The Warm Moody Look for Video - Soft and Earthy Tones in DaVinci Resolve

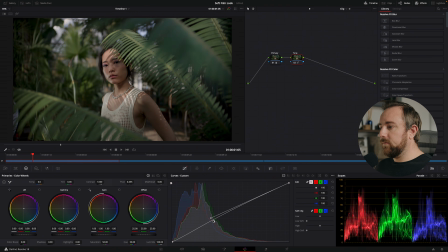And this allows me to get a really smooth tone curve with only having to adjust 2 different points on that curve. So let me reset that real quick. And the first thing I'm going to do is I'm just going to bring down, this is the highlight level.
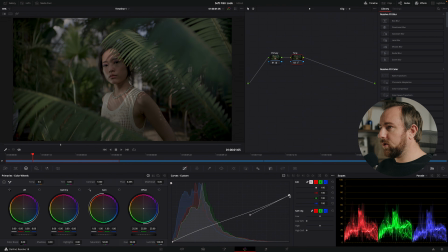And so I'm going to bring that down quite a bit, maybe around there.
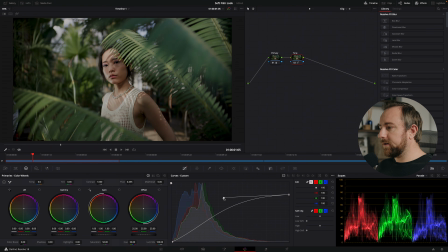And then basically what I'm going to do is I'm going to create a very soft highlight roll off by pulling this spline out quite a bit. And then since it's lifting my shadows a little bit, I'm going to pull this spline down.
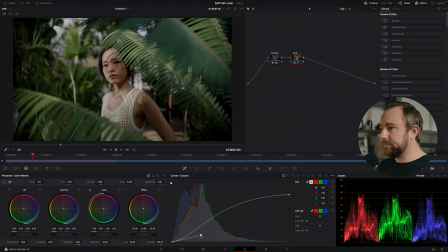And as you can see, as I adjust that, you can see what it's doing to the image. So as I'm doing this, I'm looking at the shadow areas here, and then I'm also looking on my parade scopes, making sure that I'm not clipping anything.
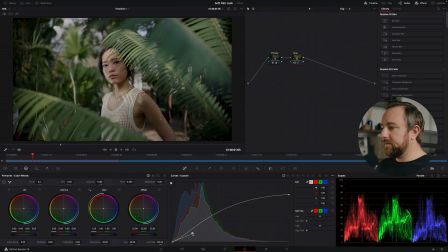And the beauty of working with the editable splines is that if you pull it out closer to here, I'm actually just compressing the shadows.
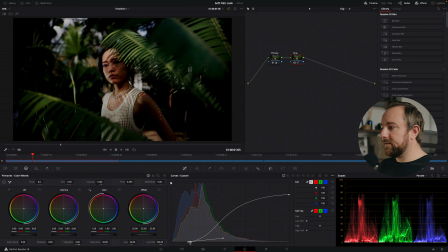I'm not actually clipping them until I move this black point, then you can see that I'm actually clipping them.
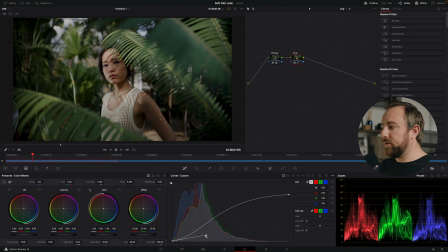But if I'm just moving this point right here, then I don't have to worry about clipping. I'm just compressing the shadows into the bottom. Same with the highlights. So I brought the white point down and I'm basically compressing the highlights up in a way that creates a really soft tone.
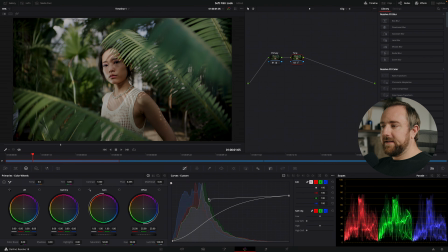And even in overexposed areas of the image, I'm decreasing the distance between the highlight tones and the overexposed tones. And what this does is it creates a very pleasing effect on skin tones and highlights.
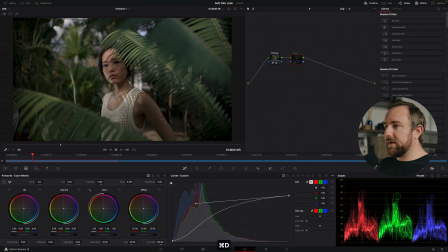So if I turn this off, you can see like there's a big difference between the white of the shirt and then these highlights and the skin. But if I turn it on, you can see that it kind of softens those
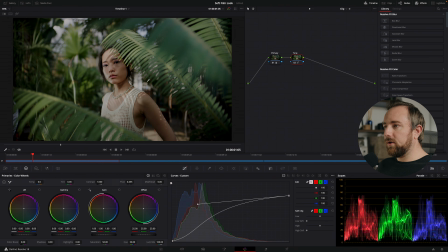tones and it creates a very gentle roll off in the highlights and the skin tones, and it looks very pleasing to the eye. So this is kind of the main like characteristic of the look,
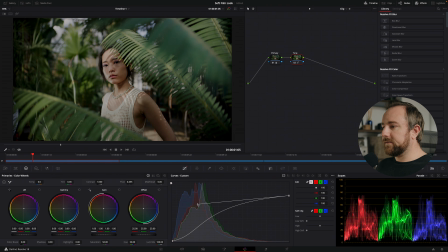and I would recommend spending a good amount of time finessing this curve and creating something that you feel looks good, because you want to make sure that you're not correcting for any exposure changes using the tone curve. You want to make sure that you're doing exposure changes in the primary, because remember,
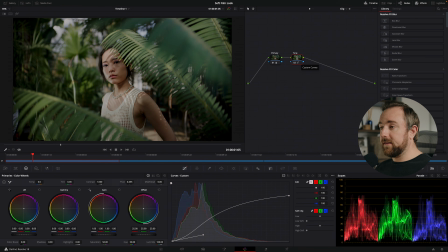our goal is to apply this tone curve and the rest of our look creation to the rest of the node tree.
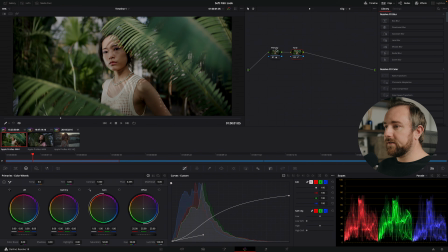So we can even take a stab at that and see what that looks like right now. So I'm going to copy the tone curve. I'm just going to highlight it and press Command C. And then we're going to go to the next clip and I'm going to create a new node,
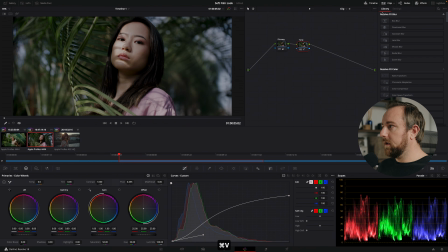and then I'm just going to paste it onto that node. And let's get rid of our clips real quick.
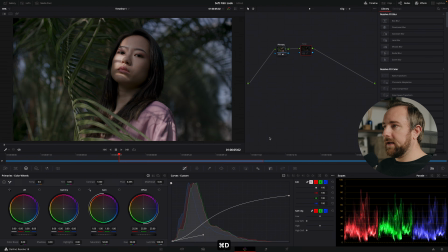And so now we have the tone in this next node, and I feel like it's doing a little bit to the shadows. So I might actually bring up the lift on the primary
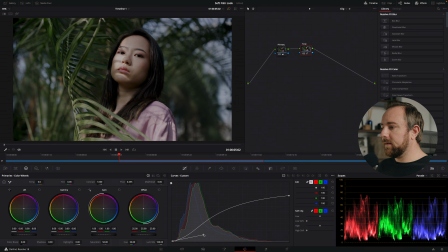and do that a little bit, and then go back to my tone curve and maybe bring the shadows out a little bit. So I'm adjusting the tone curve based on this clip now. So that looks pretty good. And then I'm just going to copy the tone curve out to my last clip
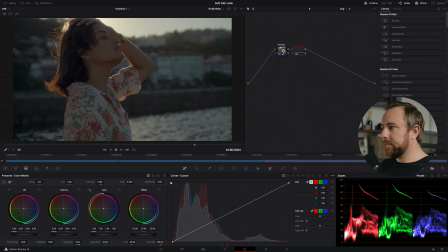and find a good frame, create a new node, paste that node, and that's looking pretty nice. And you can see here on the parade scopes what this tone curve is really doing. So this area represents the sky, the highlights on the sky.
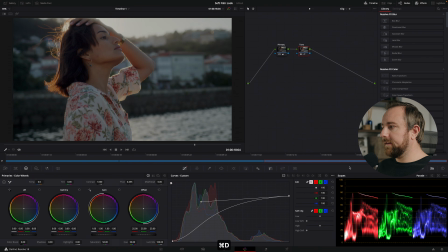And so when I turn it on, you can see that I still have all of the data there, but I'm decreasing the distance between the highlight tones. And so the bright highlights in the sky are being brought down, and then these tones are being brought up.
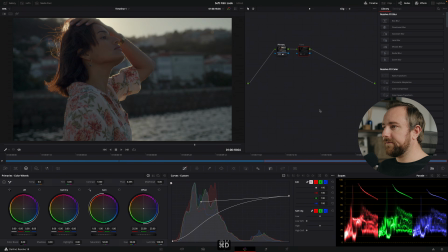So it kind of creates that really soft, faded look in your clip.
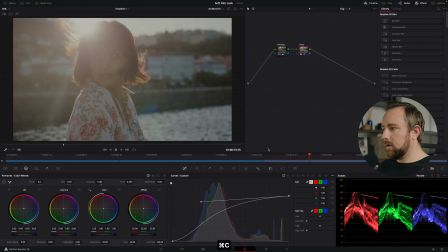So let's copy this over to the rest of our nodes.
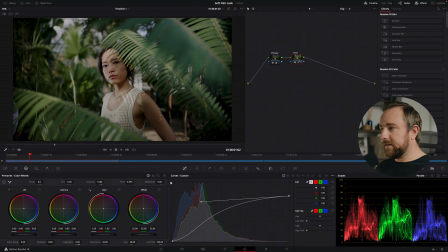And the next part of our look is kind of going to be the color adjustments.